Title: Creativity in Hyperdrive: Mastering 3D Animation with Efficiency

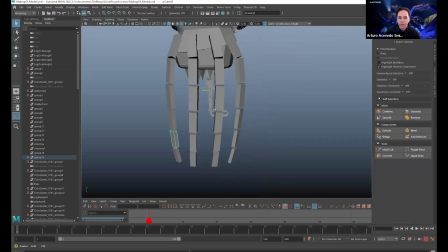The legs are cubes, but I get to see a size of what the legs are.
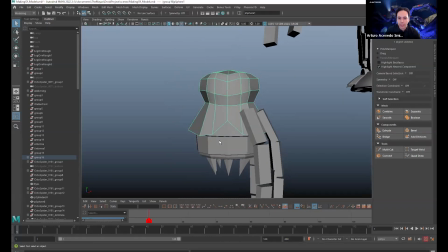And so then when you're modeling, say I start detailing this one and I start, scaling it up and down, if you have the legs there while you're visualizing this, it's going to help with your proportions of,
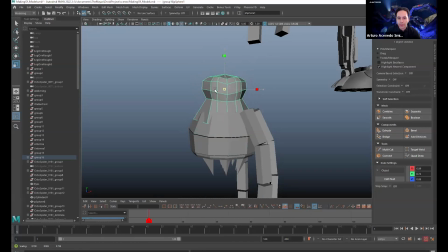how small, how big do I want the head is. As you can see, if we start shrinking the head over here, well, now the legs look a little too big. So it's finding the right balance between the different elements that you're incorporating.
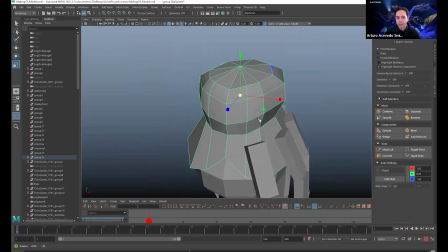And in terms of making a rough version of it in 3D, you'll see how I have very few lines in here, really. And what you want to go about doing as you're making these is, as you think of more detail, and here I have insert edge loop polygon here.
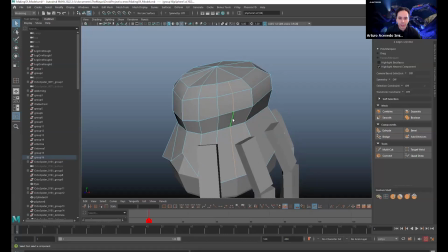As you think about more detail, you're going to go in, add a line,
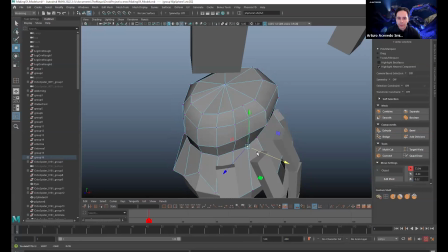and that's when you start to sort of think, okay, well, what do I want to come out of here?
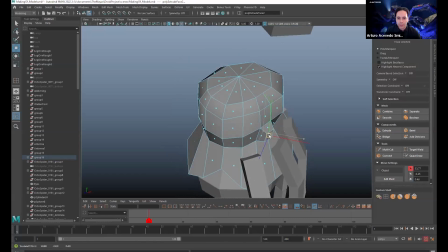And you can see how we start adding a little more detail, even if the detail is rough, right?
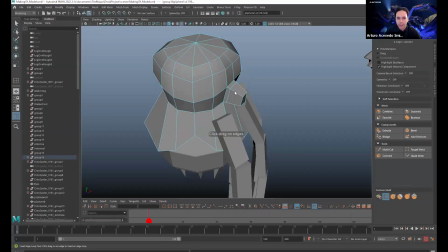And say I want to sort of make this a little thinner and add more lines here and start to
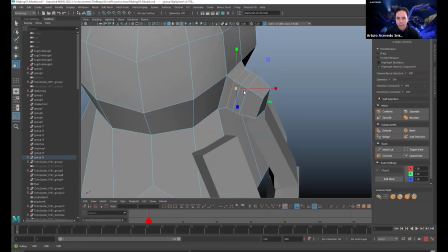play around with it.
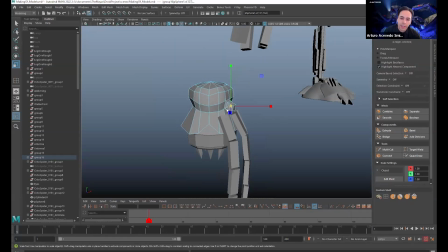Once you have your overall form, that's when you start adding more topography to it, and you start getting
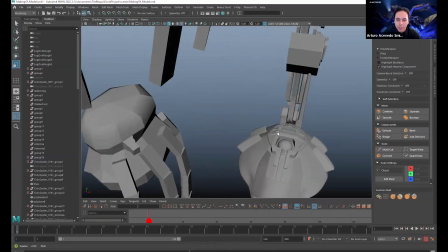something closer to this. This is a replication of the foot of the ATST that I made from scratch, just looking at the references.
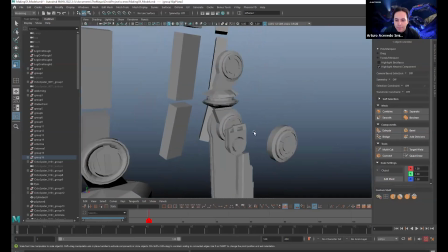And then in taking that design, I started looking at some of the elements that it had.
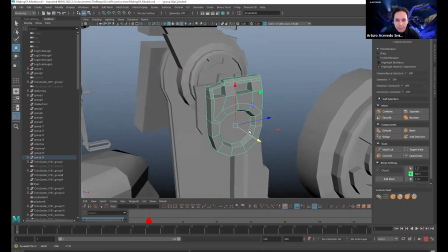You'll notice how it has this this sort of chain looking thing on the leg,
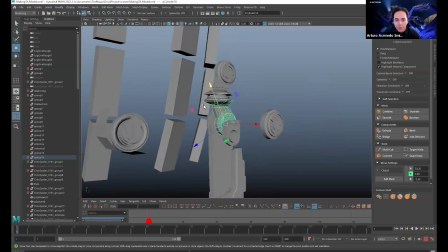and also blending a little bit of my own stuff into it.
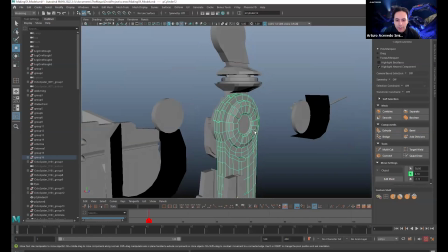So, for example, this little circular pattern here I designed on top of the actual design of the ATST,
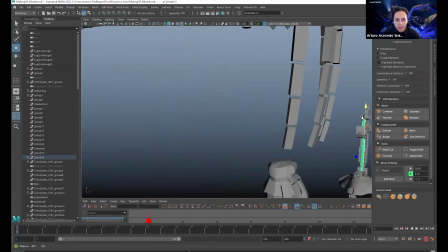because I knew I was going to need several different legs to connect. If we go over to the final version of it, and we see over here,
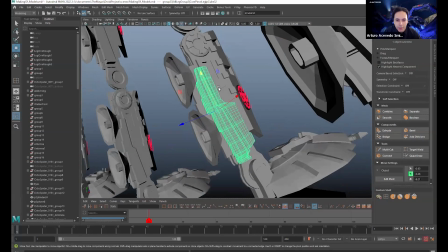there's a little circular mechanism here, but here we have the main components of that ATST that are working.
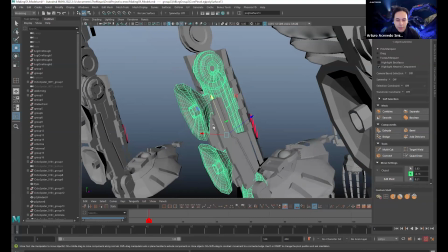And of course, I also gave it these things. I'm going to 3 so you can see.
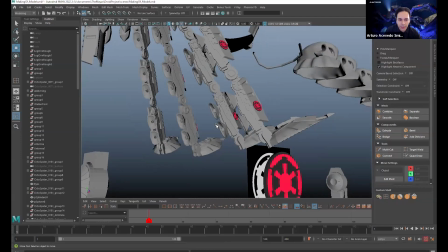These are like the suction cups, as if it was an octopus, right?
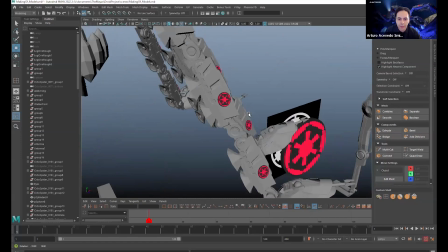So it's able to grab onto stuff and move the same way.
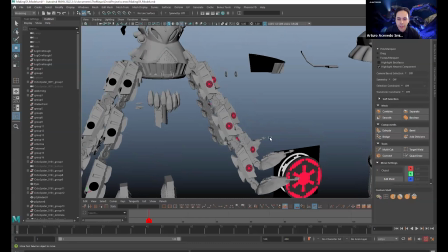And then this has the 3 parts here. You'll see the logo.
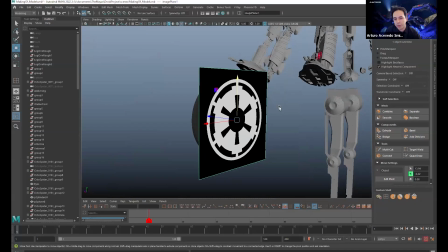This was one of the assets that was provided by Autodesk and Disney for the competition.
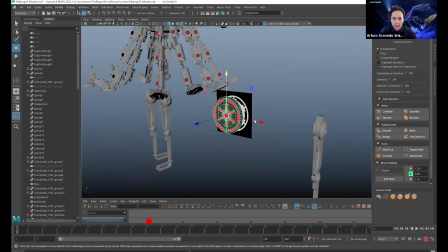and then I made the actual logo, just
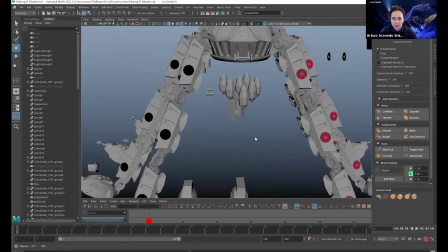referencing that, and pasted it all over the droid, kind of giving it a signature look.
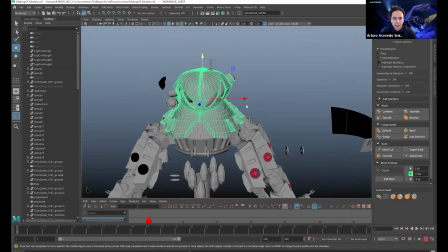Then we have over here, you can see the mask now with a lot more detail.
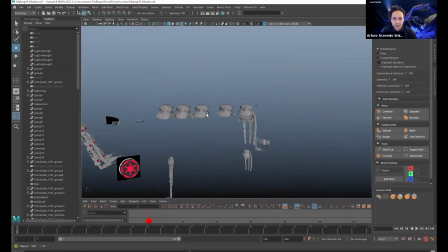You can also see the different iterations of the mask.
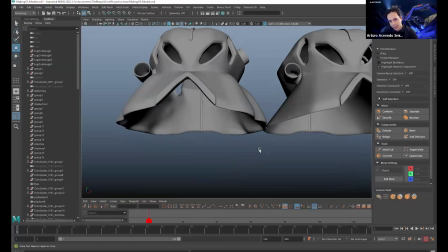You can see how here at one point, I thought that the legs I was going to put underneath the mask here,
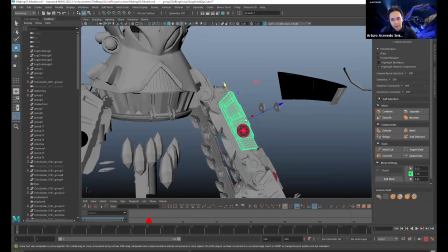but then I ended up using this as sort of the component to replace that aesthetic.
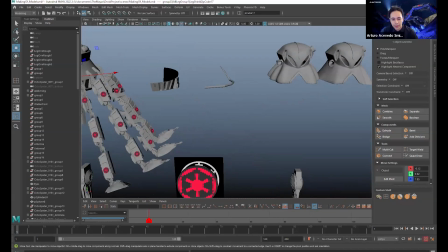Right? You can see that there. If you look at the final design here,
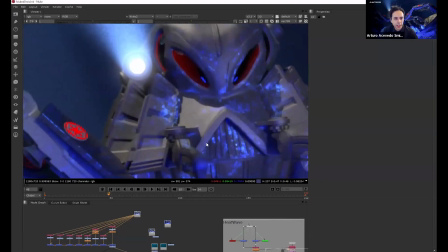you can see how on the actual mask, I have these
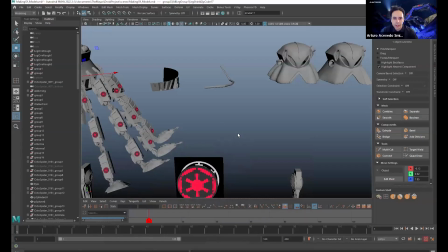components that are from the leg on top of the mask to kind of make that similar look that I had in the sketch.
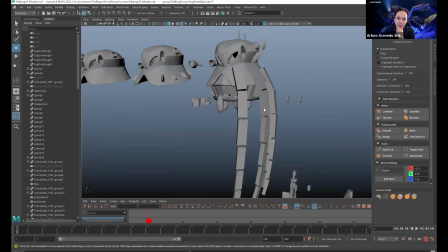That's what I have here. So a few things to bear in mind when you're modeling these things is, in my case, for the competition, it had to be 3D printed.
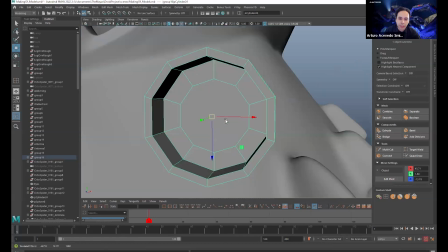So I couldn't really, just say, place this thing here and say, there you go, that's part of the component.